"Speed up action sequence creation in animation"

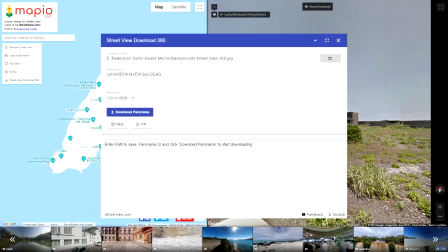(8:20)
In order to get it, I used an app called Street View Download 316 to obtain the
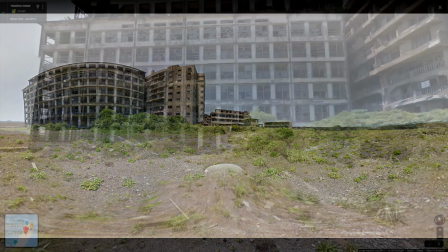(8:27)
spherical map of some areas of the abandoned island of Hishima in Japan from Google Street View.
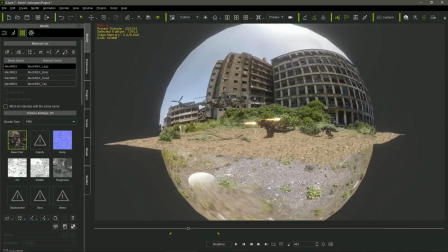(8:35)
I projected that image on a big sphere that had all the elements of the scene inside.
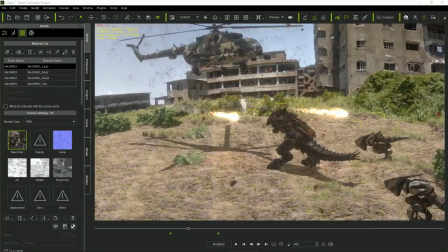(8:42)
It allows me to have a continuous background image, regardless the camera motions or rotations.
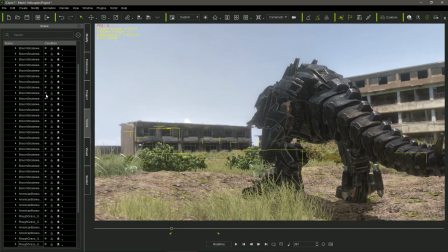(8:51)
In order to mask the limits of this simulated world, I added bushes and grass from Reolutions Botanic Pack.
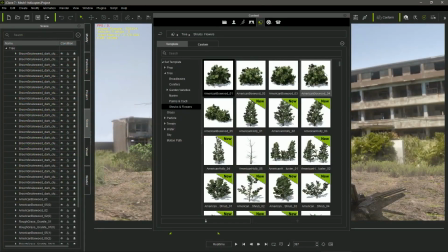(9:00)
This pack supplies tons of trees, bushes and grass varieties in spit tree format.
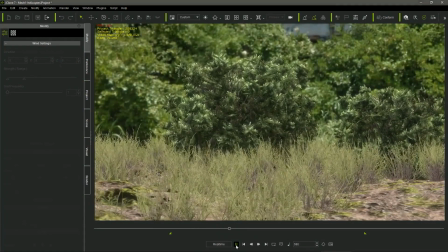(9:07)
They can be animated by wind, and they can be automatically planted following the terrain.
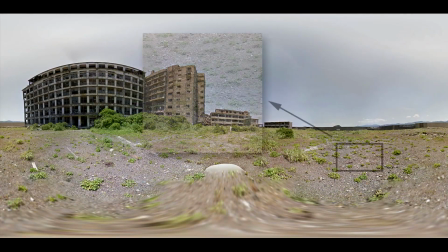(9:15)
To improve the integration, I used part of the texture contained in the 360 image,
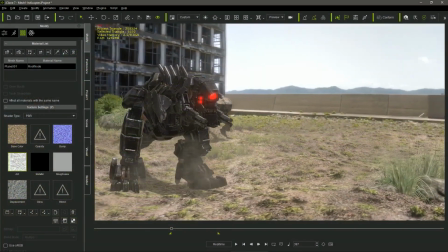(9:23)
to create the maps for the terrain, so they both matched in appearance.
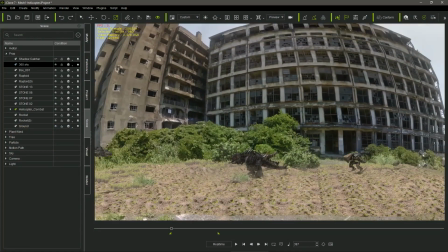(9:29)
I realized that the sphere containing the scene couldn't be as big as I wanted,
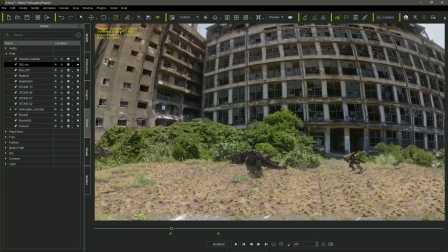(9:34)
in order to keep the appropriate building proportions it forced
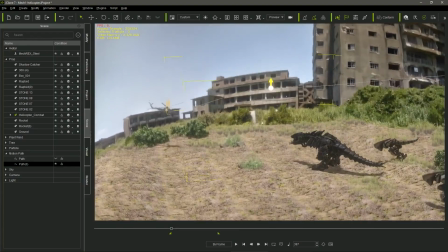(9:39)
me to keep the path where the helicopter was moving inside of the sphere so
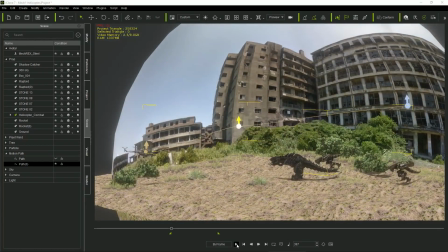(9:44)
I had to trick the perspective actually changing the size of the helicopter and its
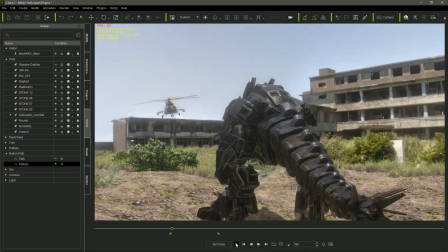(9:50)
attached objects while it was moving through the path I
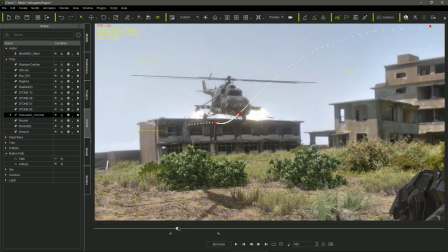(9:56)
had to detach two of the rockets from the helicopter and link them instead because in
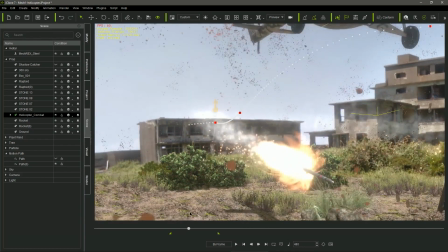(10:01)
certain point of the animation they must be released and follow their own way.
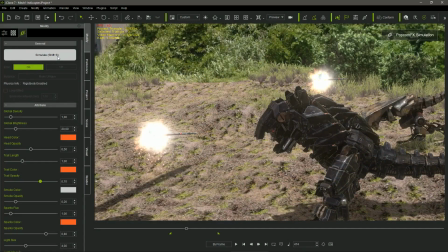(10:07)
I attached the Spell Trial FX popcorn particle effect to
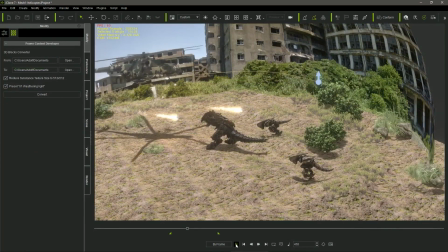(10:11)
the back of the release rockets to simulate the thrust and the smoke trail.
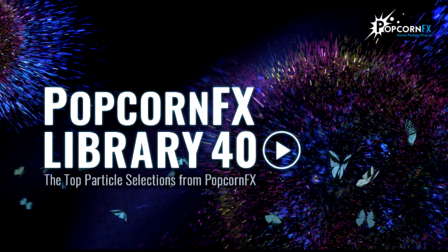(10:18)
I also used other cool popcorn particle effects like the blast to make the explosions,
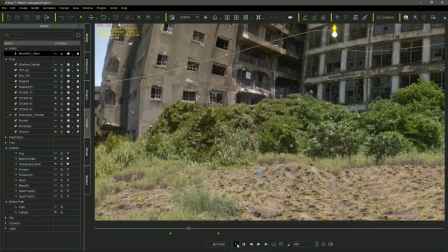(10:25)
the mesh emitter and the collapsing sand to simulate the breeze expelled from the ground,
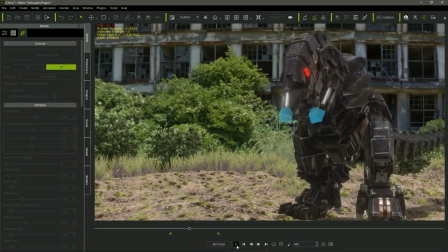(10:31)
the firearm to simulate the gun muscle flashes,
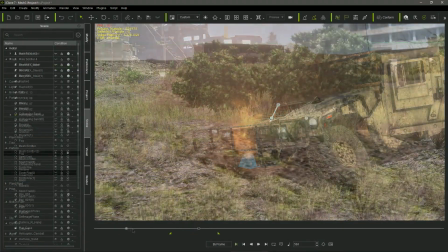(10:35)
the campfire to set things on fire and the fog effect to create a dusty environment.
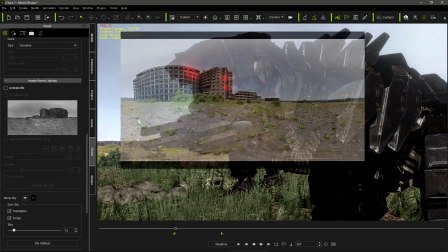(10:43)
Finally, I use the same feature of the backgrounds for the project IBL or image-based lighting.
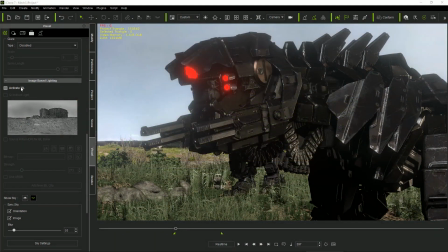(10:50)
Although an HDR or high dynamic range image is recommended as a source for the IBL,
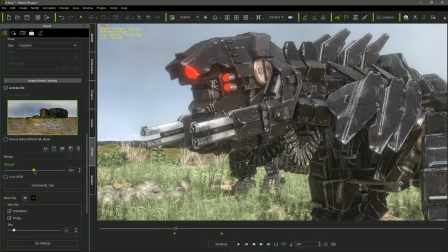(10:58)
we also can use a common RGB image as well.
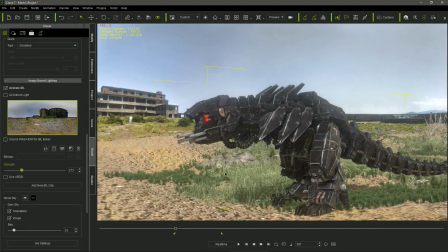(11:02)
It generates a global ambient light in the scene that perfectly matches with the background.
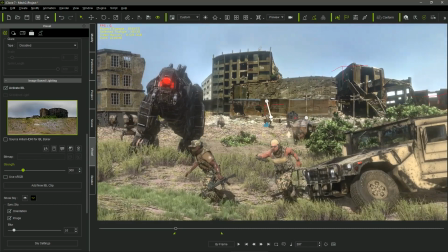(11:09)
It really makes a difference in the way our brain perceives the models, looking definitely more real and integrated with the environment.
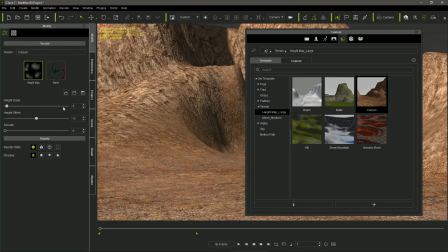(11:20)
In the post-apocalyptic scenes, I used again one of the high-map large terrains of Eichland,
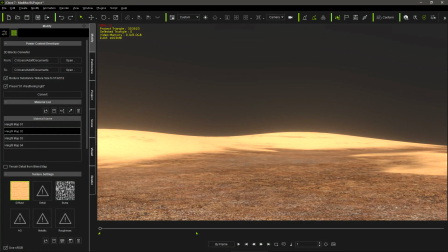(11:28)
this time making it almost flat.
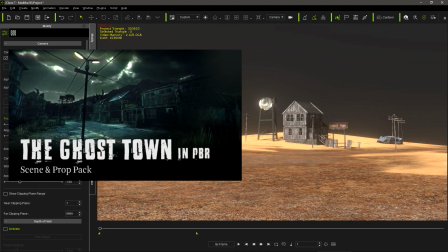(11:31)
Then, I created several scenes using the cool decaying buildings and props of the Ghost Town Pack.
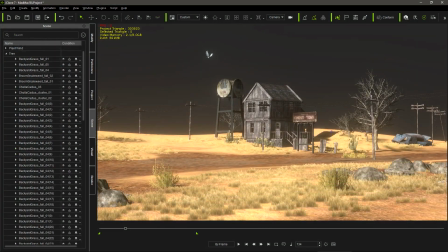(11:39)
And once again, I used the bushes, trees and grass of the Botanic Pack.
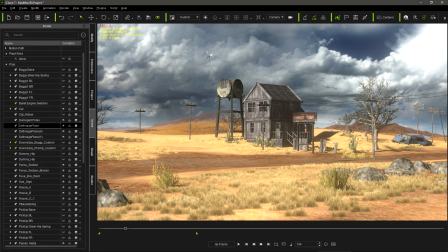(11:45)
I created the background using a single image of clouds and the sky, repeated in three billboards.
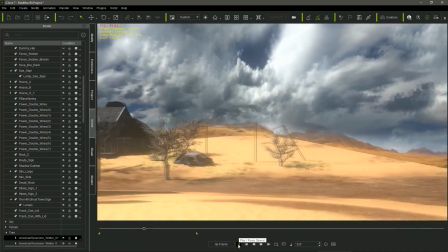(11:52)
This time I use opacity maps to make transparent the edges of the images, so I could mix them hiding the joints.
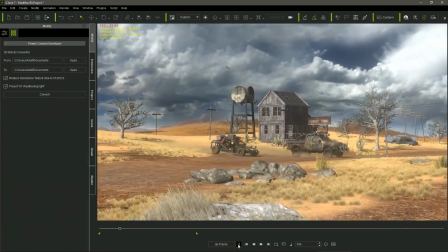(12:01)
The third billboard placed in front of the other two not only hides the
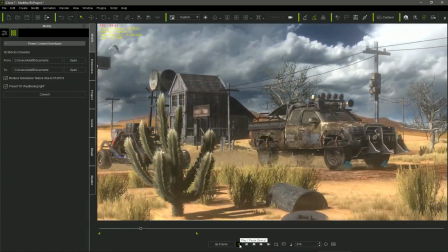(12:07)
joint but also provides a cool parallax effect adding volume to the background.
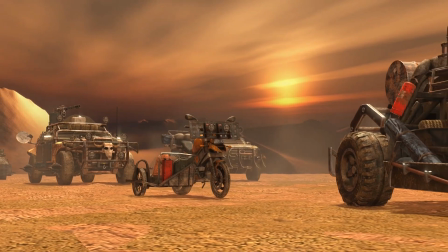(12:13)
The nice Mad Max style vehicles and their gears are from the Doomsday vehicles combo.